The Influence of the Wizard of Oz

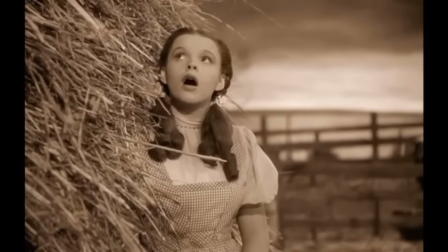16:49 A lot of people can probably relate to that, a dissatisfaction with the area they currently live in. As she continues to sing the song,
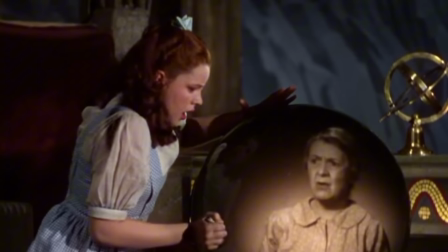16:55 lyrics about wanting her troubles to melt away like lemon drops and waking up with the clouds far behind her clue the audience in that this character is facing some genuine struggles. Logical leaps can be made about why she's so unhappy based on the fact that she's living with her aunt and uncle, who she clearly loves, but it just highlights the fact that something happened to her parents.
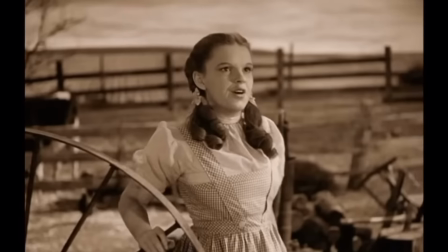17:11 The 2 main things to be appreciated about this song are its initial impact on the audience and its eventual resolution later in the story.
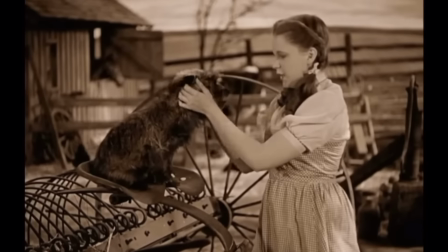17:17 When you first hear the song, the lyrics and instrumentation fit together perfectly, and you're already wishing for this girl to get to the magical land she's dreaming of.
Words can make you think a thought. Music makes you feel a feeling.
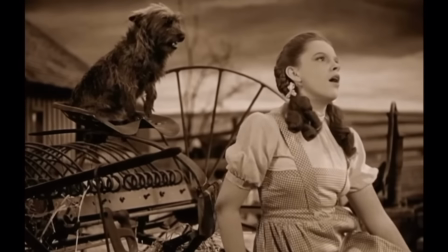17:32 And in terms of its resolution, it can be seen right there in front of you. Kansas is monochromatic, uniform, and boring.
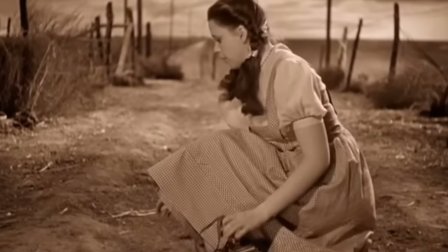17:38 Everything that a young girl itching for adventure would hate.
The only thing in her life that was colorful at that point was, I thought, the rainbow.
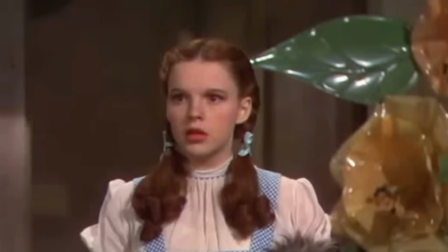17:49 Oz is a remedy to this. The second she steps into the world, it's exactly what she's wished for, in terms of its whimsical design and its rainbow color.
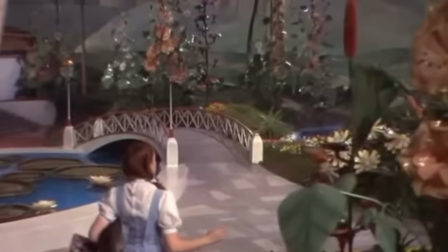17:56 The rainbow itself has been used in movies and TV to represent a desire to escape, or a symbol of new beginnings in a new place.
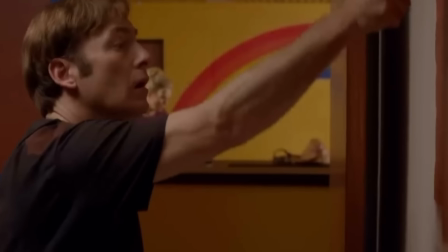18:02 In Better Call Saul, Jimmy even paints sepia-colored paint over a rainbow, signifying his identity transformation and his declining relationship with Kim.
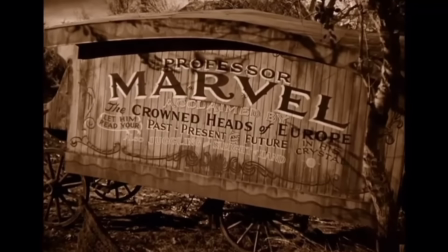18:09 Dorothy also meets Professor Marvel, a traveling fortune teller. We can already see that he's a con man.
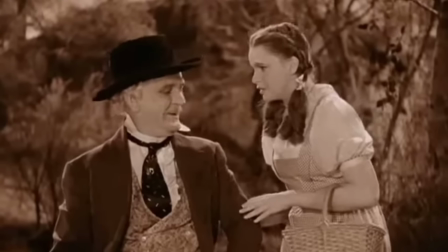18:13 Oh, please, Professor, why can't we go with you and see all the crown heads of Europe? Do you know any?
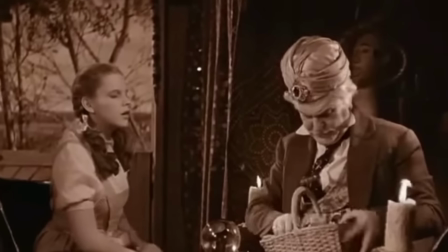18:18 Oh, you mean the thing?
He rifles through her bag and uses a picture he finds to lie about what he sees in the crystal ball.
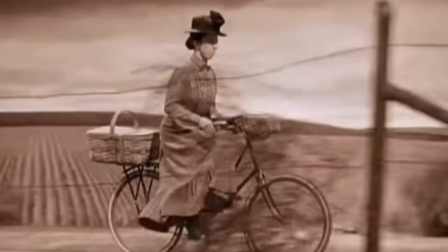18:24 And finally, she meets the villainous Miss Gulch, a wealthy landowner who lives near the Gale farm.
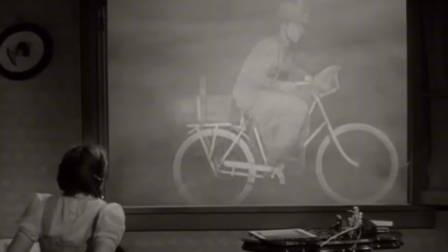18:28 Dorothy calls her a wicked old witch, she rides on a bike with broom riding posture, she's accompanied with a terrifying score,
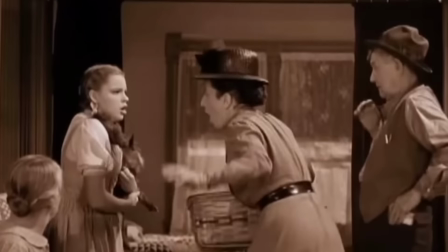18:33 and she wants to take and put down Dorothy's dog, so she's immediately and effectively hated by the audience. As I briefly mentioned, non-human elements like the twister and the dog are seen mirrored throughout future stories.
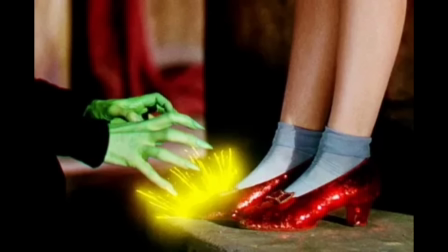18:42 The other objects that I mentioned fit into this description as well. The ruby slippers, for example, are an object of desire among the other characters, like the Maltese falcon,
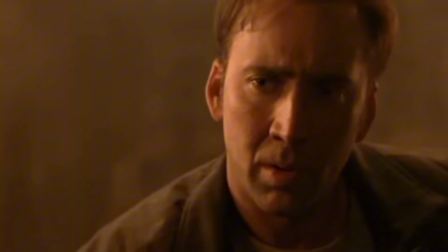18:50 and they're Dorothy's eventual ride home, related to characters having the object they need to solve the issue with them all along,
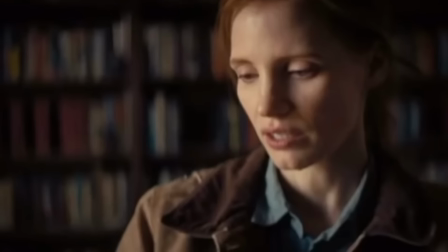18:55 like the pipe key in National Treasure and the watch in Interstellar. The yellow brick road is a common object in movies.
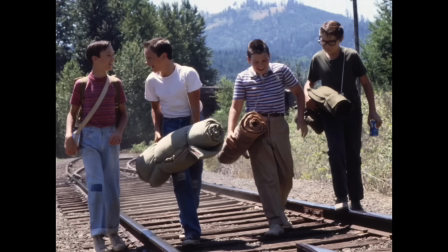18:59 Into the Woods, Alice in Wonderland, Stand By Me, which is surprisingly one of the more on-the-nose ones, considering they walk on a defined railroad track through most of the movie, and they fit well into the archetypes of the leader,
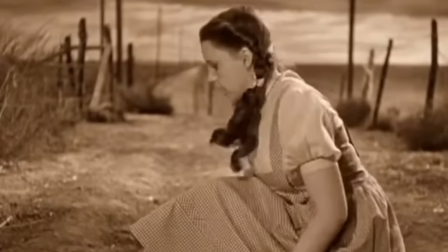19:08 the scaredy cat, the heart, and the fool. These stories use the yellow brick road as the path that leads the characters towards their destination, the destination being the Emerald City. Any movie with a journey to a famed location could have a case for being a reference to this Green Eden. The Wizard of Oz is a super basic hero's journey. Dorothy Gale starts at the first location of Kansas.
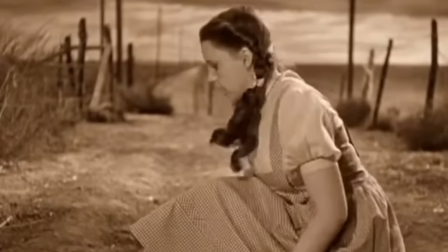19:25 This could be the Shire, Tatooine, St. Petersburg, Missouri, some basic starting point location that can be contrasted with the fantastical new places the character will visit.
Every story he ever looked at seems to take place in 2 worlds, either environments or states of being.
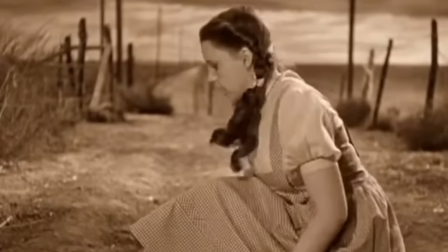19:41 And sometimes it's backed up by changing the music or the change in the energy of the scene to say, we're leaving Kansas, we're leaving the ordinary world, and now we're going someplace very, very different and exotic.
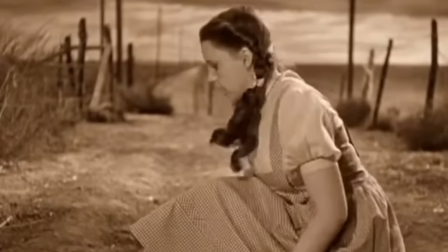19:54 A twister strikes the town, her house is swept up into it, she passes out, and when she wakes up, she opens the door and she's in Oz. It couldn't be more directly contrasted with Kansas.
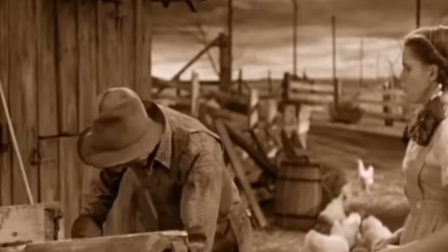20:02 The flat Midwestern landscape is replaced with rolling hills, the plain fields are replaced with whimsical flowers, and most obviously, the sepia tone is replaced with striking technicolor.
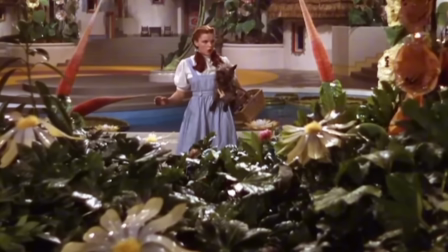20:10 Dorothy herself has to remark that, I have a feeling we're not in Kansas anymore. And then the movie basically starts over from here, and this location becomes her new starting point.
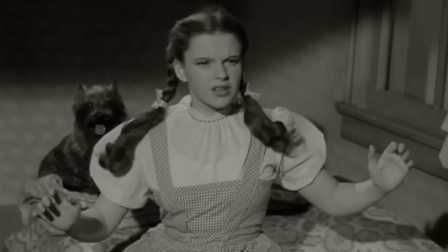20:18 The spiral center of the yellow brick road is her shire, and she's instructed by Glinda and the Munchkins to follow the road to the Emerald City, where she can meet the wizard and be transported back home.
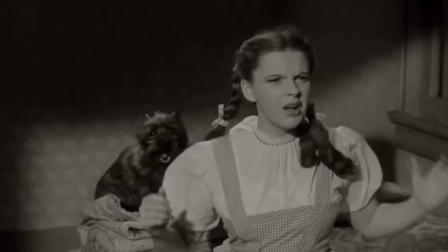20:26 There are a couple of common tropes that are used uniquely in this movie. First, and shortest because there's not really much to it, is the path not taken.
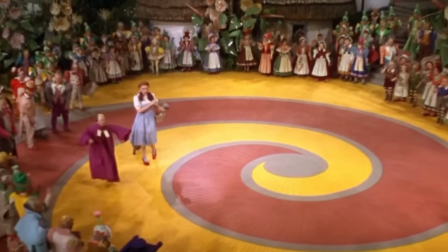20:32 She follows the yellow brick road to the Emerald City, but the red brick road encircling it is hard to ignore and makes you wonder where that ominous road leads.
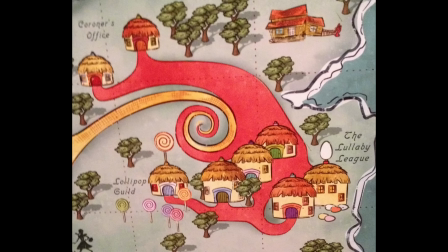20:39 Official Wizard of Oz merchandise includes a map of Munchkinland, which shows the red brick road just leading to other houses in the town, but one can imagine. The second trope is don't meet your heroes. We hear about the wonderful Wizard of Oz for nearly the entire movie.
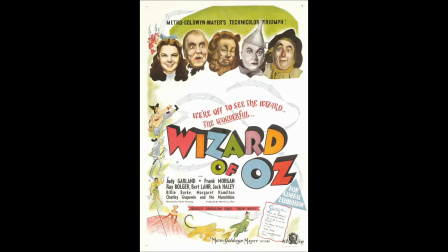20:50 It's in the title. So we're expecting to meet a powerful and benevolent wizard, and along with Dorothy and her friends, are let down when he's revealed to be a regular man from Kansas.